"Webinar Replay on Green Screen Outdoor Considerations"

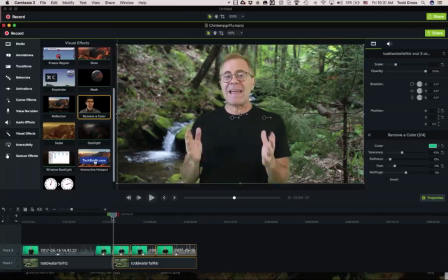(57:26)
Everything changes right here. See that? That's a jump cut. Now, it wasn't all that egregious here. I mean, it wasn't terrible. But sometimes they could be pretty bad. And when you're editing, you want to be able to get rid of that. Well, the easiest way to get, in fact, there's something else that happens, uneven lighting.
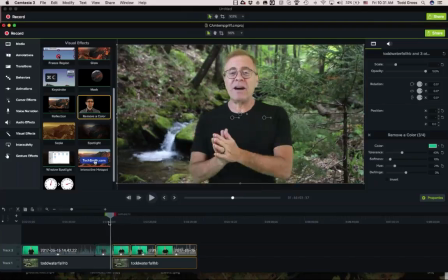(57:44)
Look in the background. Watch the sun pop out. On the left-hand side, right here in this shot, the sun makes an attempt at coming out. You see that? So the lighting changes as well. Well, there's a way to completely fix this.
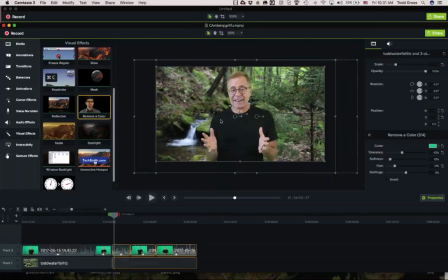(58:03)
And the way to do that is to grab the entire scene.
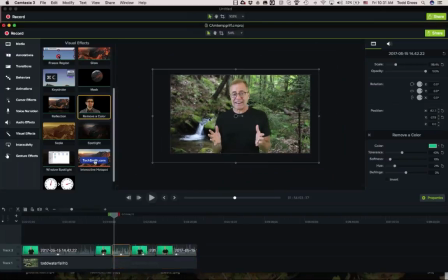(58:07)
So in Camtasia, that would mean to select yourself and to select the background as well. Let me see if I could select both. Okay, I've selected both. And then increase the size. See what I'm doing?
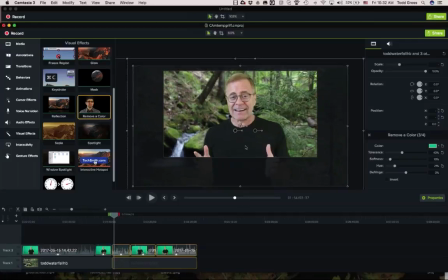(58:25)
I'm increasing the size. Now it looks like I have a second camera.
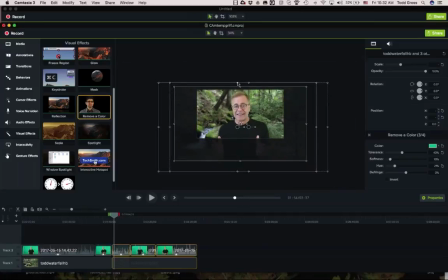(58:29)
I'm going to give this as a question, by the way, but I'll do this question on a future webinar, and you guys, whoever remembers this, will win a prize in a future webinar. There's a movie, it's called Broadcast News, it's about 15 or 20 years old, that bases the entire theme of the movie on this one point,
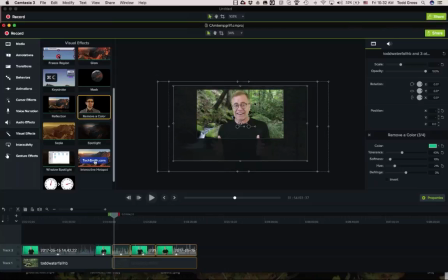(58:48)
that the guy in the movie, the anchorman, didn't have a second camera. He did use the same camera to produce a cutaway shot. In other words, she realized that there wasn't a cameraman there, the love interest, Holly Hunter.
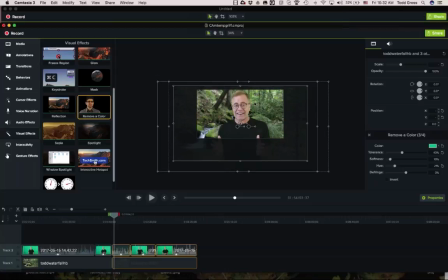(59:06)
And that was important in that movie, this one little technical point.
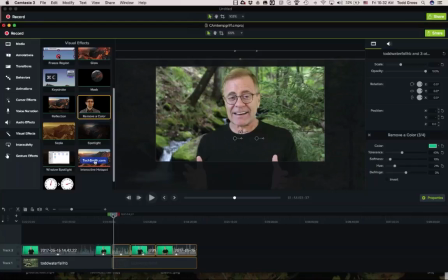(59:10)
And the technical point that we're doing that's similar is that we have just increased the size so that we won't see the jump cut.
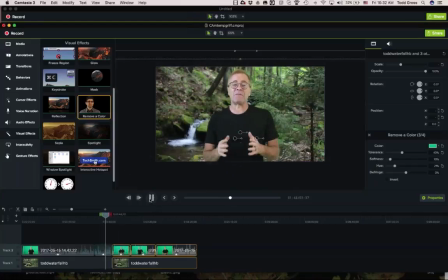(59:18) Now let's take a minute here and let Griff show us some of this magic of the very special features that are available today inside Video Matrix.
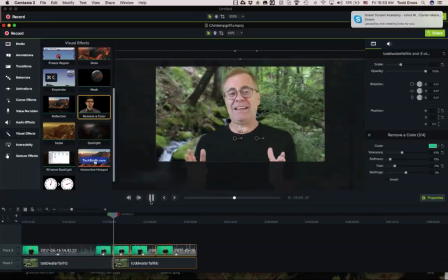(59:28)
Now, how amazing is that? Did you see what happened there? I changed the scene so much by increasing the magnification, by zooming in, that it's not clear at all that that was a jump cut.
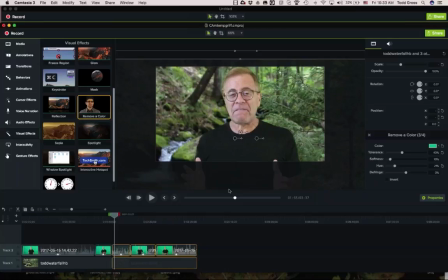(59:42)
It just appears to be a different camera shot. And that is my trick that I use all the time. In fact, it's so effective and it mixes things up and makes things look good that I even use that same technique
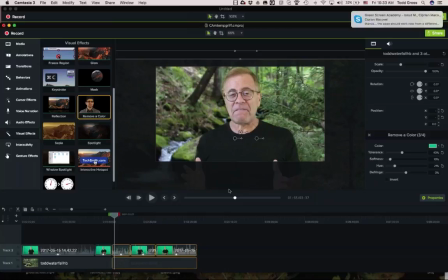(59:57)
sometimes when there isn't a jump cut, just to mix it up, just to make, the scene change. It's that natural. Does anybody have any questions on what I just showed?
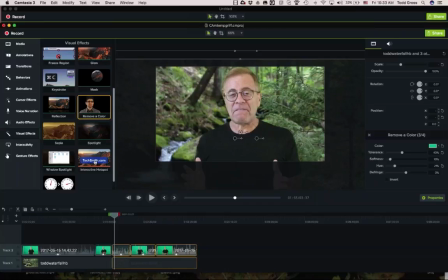(60:13)
1987. Broadcast News was 1987? Excuse me one moment. I have to get this phone call. I'll be right back. Don't you just hate spam calls?
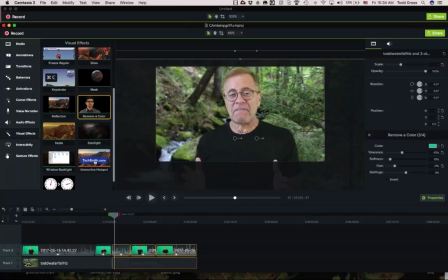(60:34)
Anyway, Broadcast News being 30 years ago is a little bit more than I think I could handle. I still think of that as the new movie that dealt with newscasts like my own. But it is a very interesting movie if you get a chance to watch it.
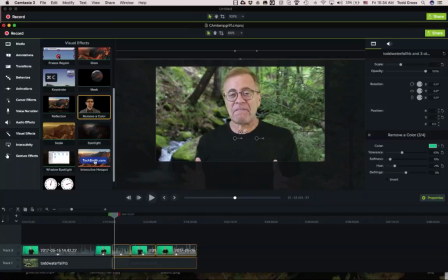Bruce, you said Priyatonk /OTO1 works. That is my link. You can use that. That's fine.
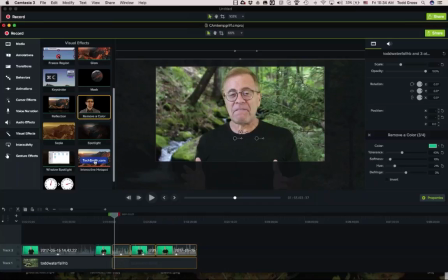(61:08)
All right, I'm going to check to see if all the links are fixed. Hold on one second. I'll be right back, and we'll talk more about this Camtasia stuff. All right, the dish says no, wait. Don't use that. All right, so guys, tell me what to use.